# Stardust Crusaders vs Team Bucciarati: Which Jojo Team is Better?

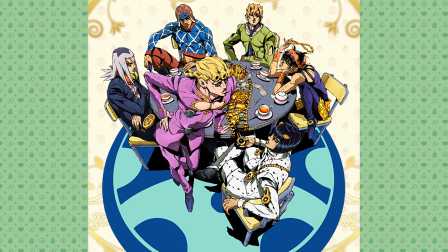8:08 So what Araki did right with the Vento Oreo gang was telling us the backstory of how Team Bucciarati's members were recruited during the nether of their lives. We also learn about them early on, in between their major fights with deadly foes.
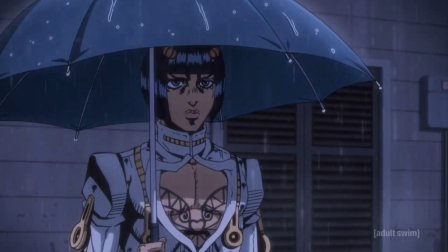8:21 Like Kabakyo's story in the fight with Soft Machine, and Narancia's backstory in between his fight with Formaggio's little feet.
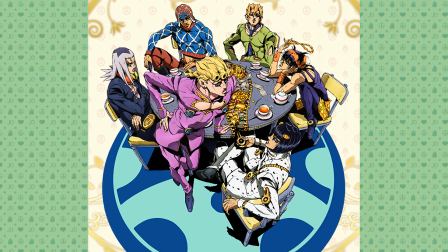8:29 While some could argue that placing the backstories in between fights slowed the main plot's pacing, it's still a far better option than what Araki did with his characters in Stardust Crusaders.
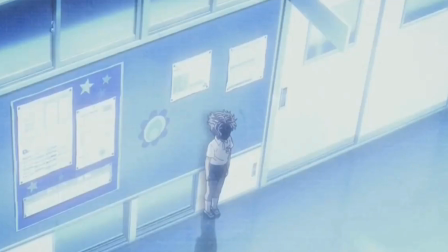8:39 When we learned about Kakyoin's story of being a lonely, isolated child with no one he could relate to about his damned abilities, it's right before he has his big one-to-one with Dio.
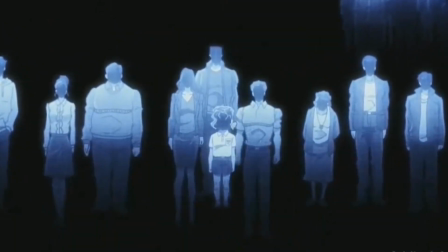8:50 This placement of Kakyoin's backstory, and by extension Caesar Zapelli's backstory in Battle Tendency,
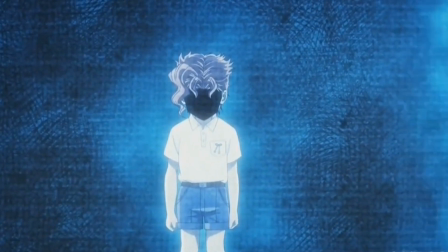8:56 sounds like a tactical one, to try and draw out emotions and empathy towards the characters right before their fated deaths at the hands of the big bad.
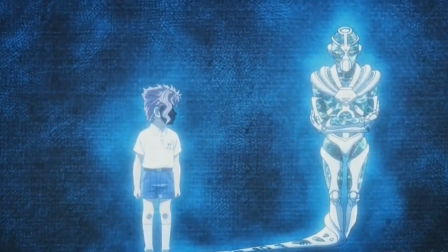9:05 However, I'm not saying that Cherry boy's backstory is bad at all.
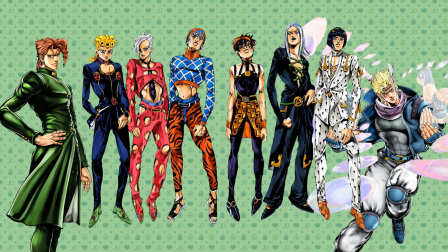9:10 His, Caesar's, and the Vento Oreo cast had backstories that helped cement the fact that they have great rapport for the goods they are in.
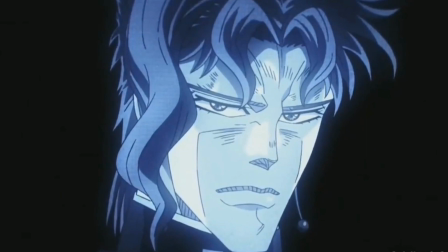9:17 But Kakyoin's story came in a little too late, as the realisation that his time with the Crusaders were the best times of his life,
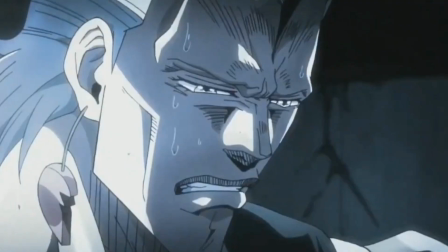9:24 and that his parents had no idea where he had been all this while, only happens after we're able to digest the fact that Dio is an overpowered bastard.
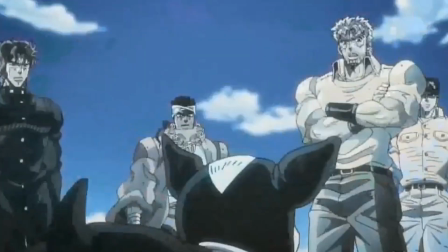9:32 His death is sad, but it doesn't hit the emotional notes as well as those in Vento Oreo as the realizations only happen after the fact.
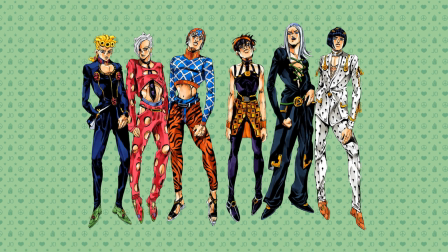9:40 In contrast to the team deaths in Bucciarati's group, we're able to learn about each member on the go, possibly because Araki was trying to make up for not giving Avdol a proper backstory, and thus he front-loaded them near the beginning.
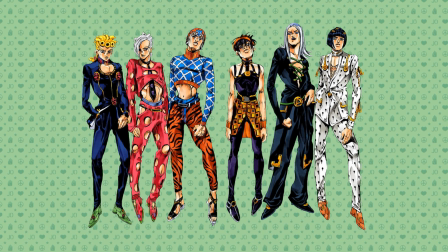9:52 It did wonders in making us understand the cast's previous predicament and how they got to that point in life as members of Team Bucciarati. For Araki to tell these backstories at the beginning, he's able to deliver more powerful plunges when he does the inevitable deed of killing off his characters. We're able to push that aside as the story progresses,
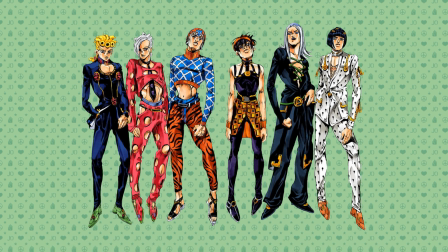10:12 and then when the Vento Oreo characters are given their surprising deaths that were not prepared for, they become gut-wrenching.
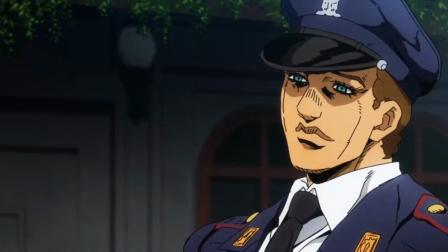10:19 This is especially when Abakyo got his closure that he desperately needed.
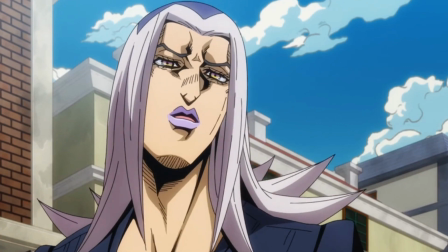10:23 We learned that he's insecure about his past mistakes in his backstory, but when he met his old partner in the afterlife,
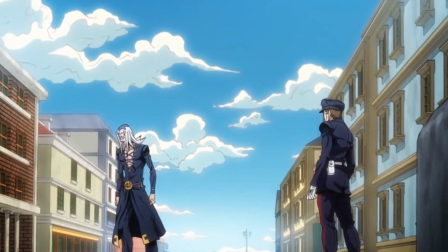10:30 he was able to master his last bit of strength to get Moody Blues to expose Diavolo's identity,
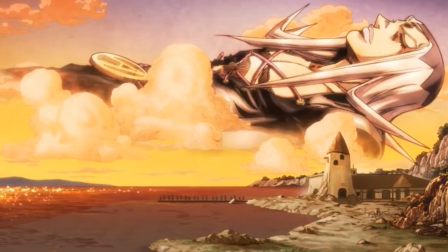10:35 while being a much-needed resolution for his character arc.
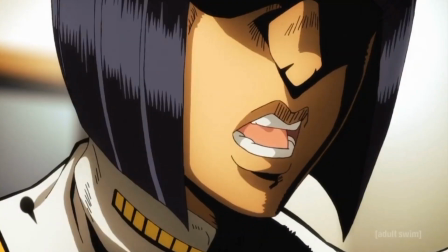10:40 Similarly, Narancia's remark prior to his death was a callback to his backstory when he was told off by Bucciarati to go back to school like a normal person.
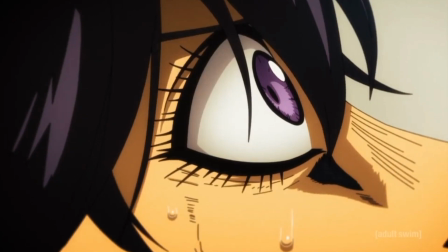10:47 For a while, he did regain that sense of normalcy by doing what Bucciarati told him, but Narancia still chose to join La Passione because he was moved by Bucciarati's kindness.
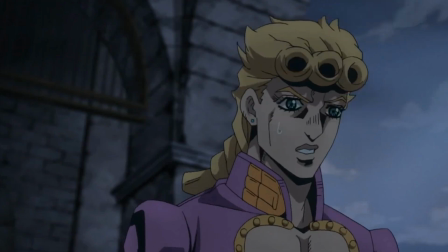10:57 Right before his death, it seemed like he could have his normal life back again and he could go back to school in his hometown
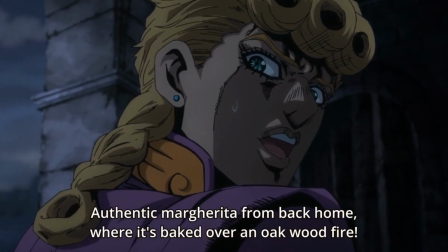11:03 and enjoy his hometown's food if not for his life getting cut short by the hands of Diablo.
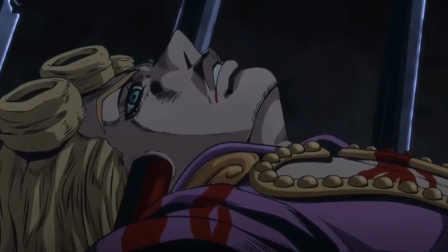11:09 Just like Abakyo's death, the scene helps us to remember what his character arc was and have it end in a sort of
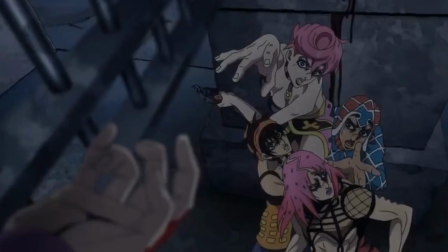11:15 resolution but this time his character arc ends with him not getting what he wanted
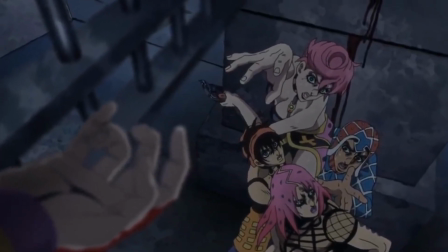11:20 and he dies unable to satisfy his pursuits beyond being a member of Team Bucciarazi.
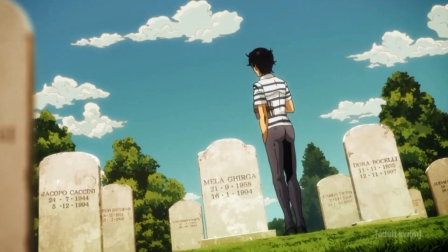11:26 Compared to Kakyoin's death, Displacement of their character arc and subsequent callback to them makes their individual stories a lot more fleshed out than the Crusader's arc.
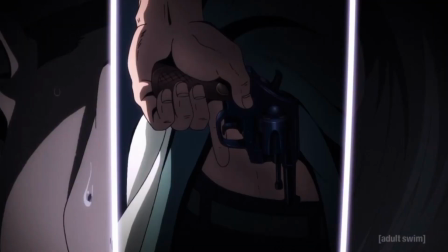11:35 It's also more narratively satisfying, as the resolution or unsatisfactory loose ends from their deaths are directly referenced within the work,
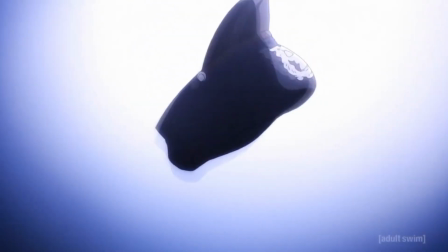11:44 as opposed to being left hanging and unaddressed if the backstory was mentioned near the end of the plot.
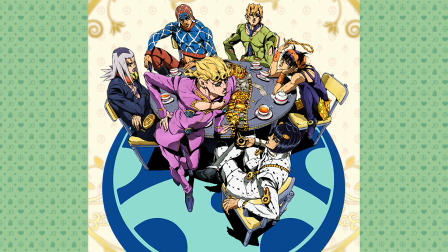11:50 Thus, I'm of the opinion that Team Bucciarati had a more solid foundation in telling what each team member had gone through and setting the backbone for your team's goal.
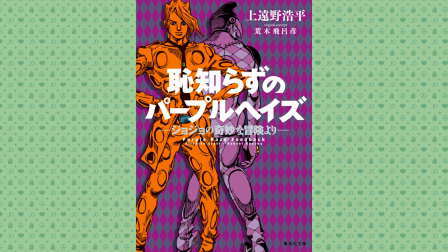12:01 Beyond Vento Oreo, Purple Haze's feedback helps to rectify the lack of showing team chemistry within Team Bucciarati.